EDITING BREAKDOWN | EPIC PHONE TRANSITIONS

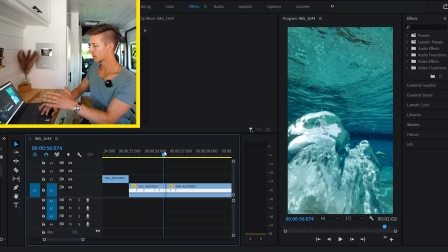493s
And that is the color change from this tealish blue to this nice dark blue.
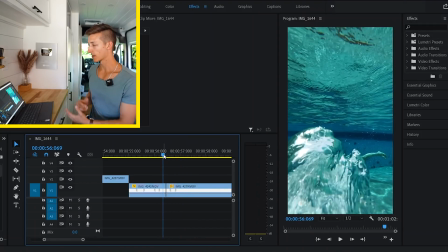499s
Personally, I like the dark blue a lot better than the teal, so I'm gonna go ahead and change the colors of the teal to make it look more dark blue so it
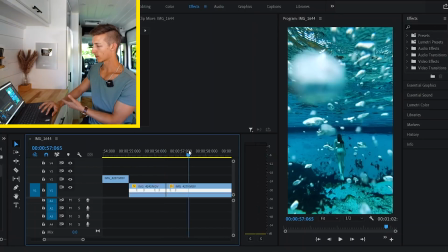507s
matches the third take rather than taking this third take and trying to match the colors of the second take.
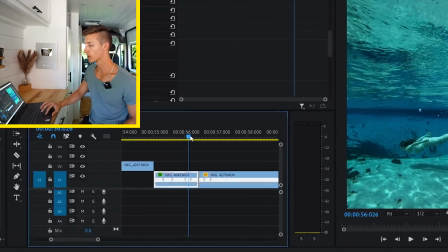512s
I'm gonna add a color adjustment tool straight onto this individual clip since we only wanna be focusing on this clip and its colors.
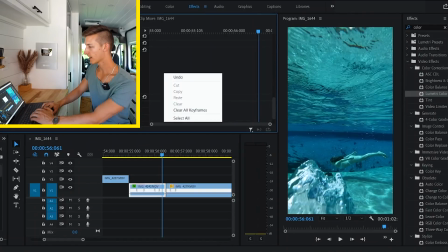519s
And the first thing I'm gonna do is mess around with the temperature. So already that looks much better, but I think the hues could be a little bit better.
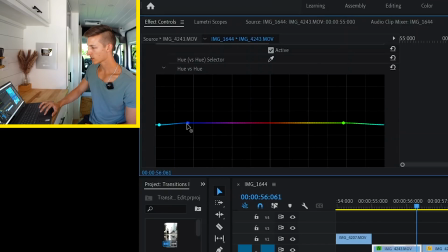525s
So what we're gonna do is just barely pull this down, and I actually want to affect some of the darker blues as well, make those a little bit more dark.
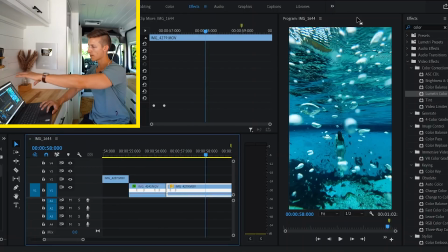533s
Now what I want to do is zoom in this third shot a little bit. There's so much happening up here, even though the focus of our shot is Allie swimming up. So I really want to make sure that I try my best to keep her as much as I can in the center of the frame.
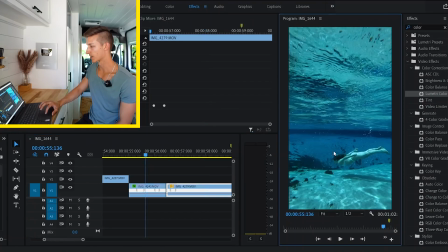546s
So let's see how that looks now, if that affected our transition at all and what that looks like. So I like that a lot.
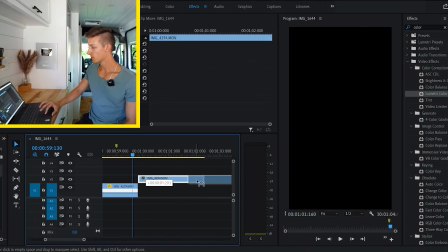552s
I think that looks a lot better. Now let's move on to the final transition.
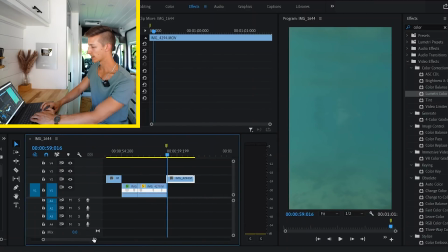556s
So I'm gonna go frame by frame again, finding the point of which this transitions into this fourth and final shot of Allie flicking her hair in the water.
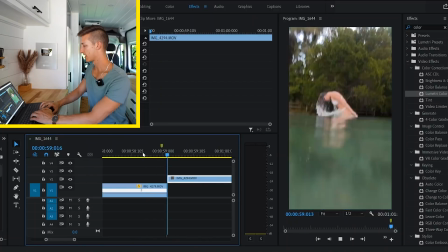564s
Right about there probably looks good. And that looks pretty good. So let's go ahead and speed ramp this one again.
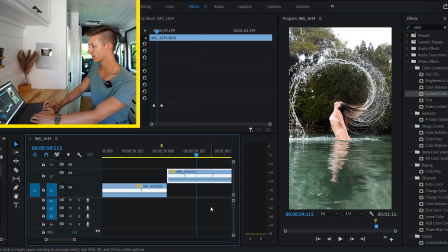570s
We'll go through here and then just play that nice and slow, bring that back down to 15% so we can really see that water flicking off her hair.
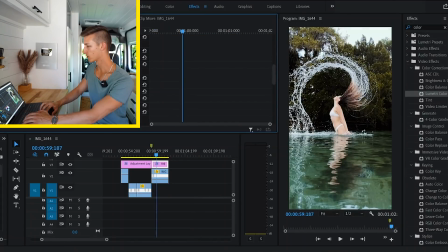579s
So this scene is also quite a bit overexposed. So I'm just gonna bring the highlights and the whites way down.
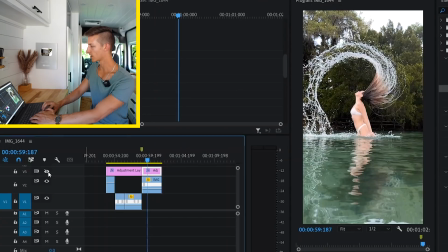585s
Here's what it looked like before, now it's after. Now let's go back to our color hue.
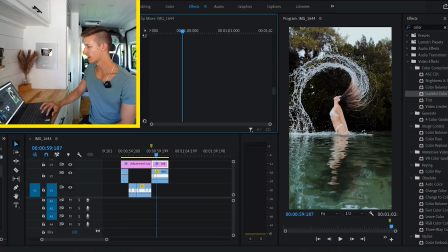589s
We wanna change the greens, the cyans, the teals, and we want to make those look more blue. So now I'm pulling in some whoosh sound effects. Just a little whoosh can really amplify the transition.
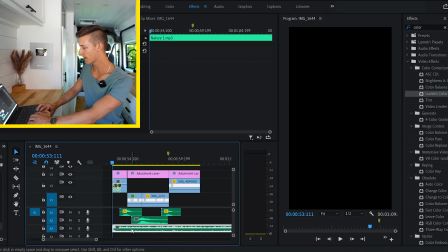602s
So on top of that, I'm gonna drag in some nature sound effects. I'll play those in the first scene and the last.
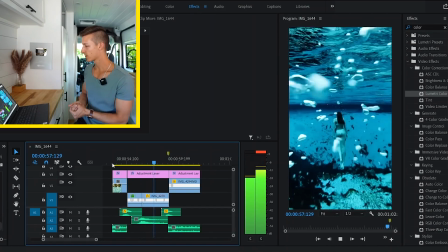607s
That way you can kind of hear some of these birds, then it'll go underwater. You got the whoosh sound effects with the bubbles, whooshes out, and then plays more of the nature sound effects. And then after all of that, I'll go ahead and add some bubble sound effects and kind of smooth everything out a little bit more. Here is what the final product looked like.
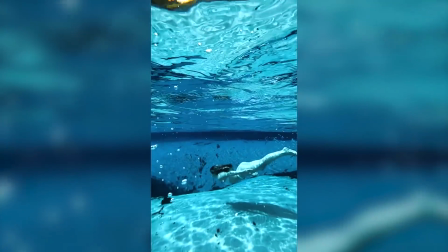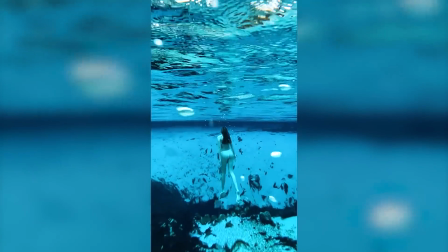Again, if you guys want to check out the Lenovo Yoga 7i, make sure to, in the description below, there'll be a link and everything you guys need to know there. But that's pretty much it for this video. I'll see you guys in the next one. Peace.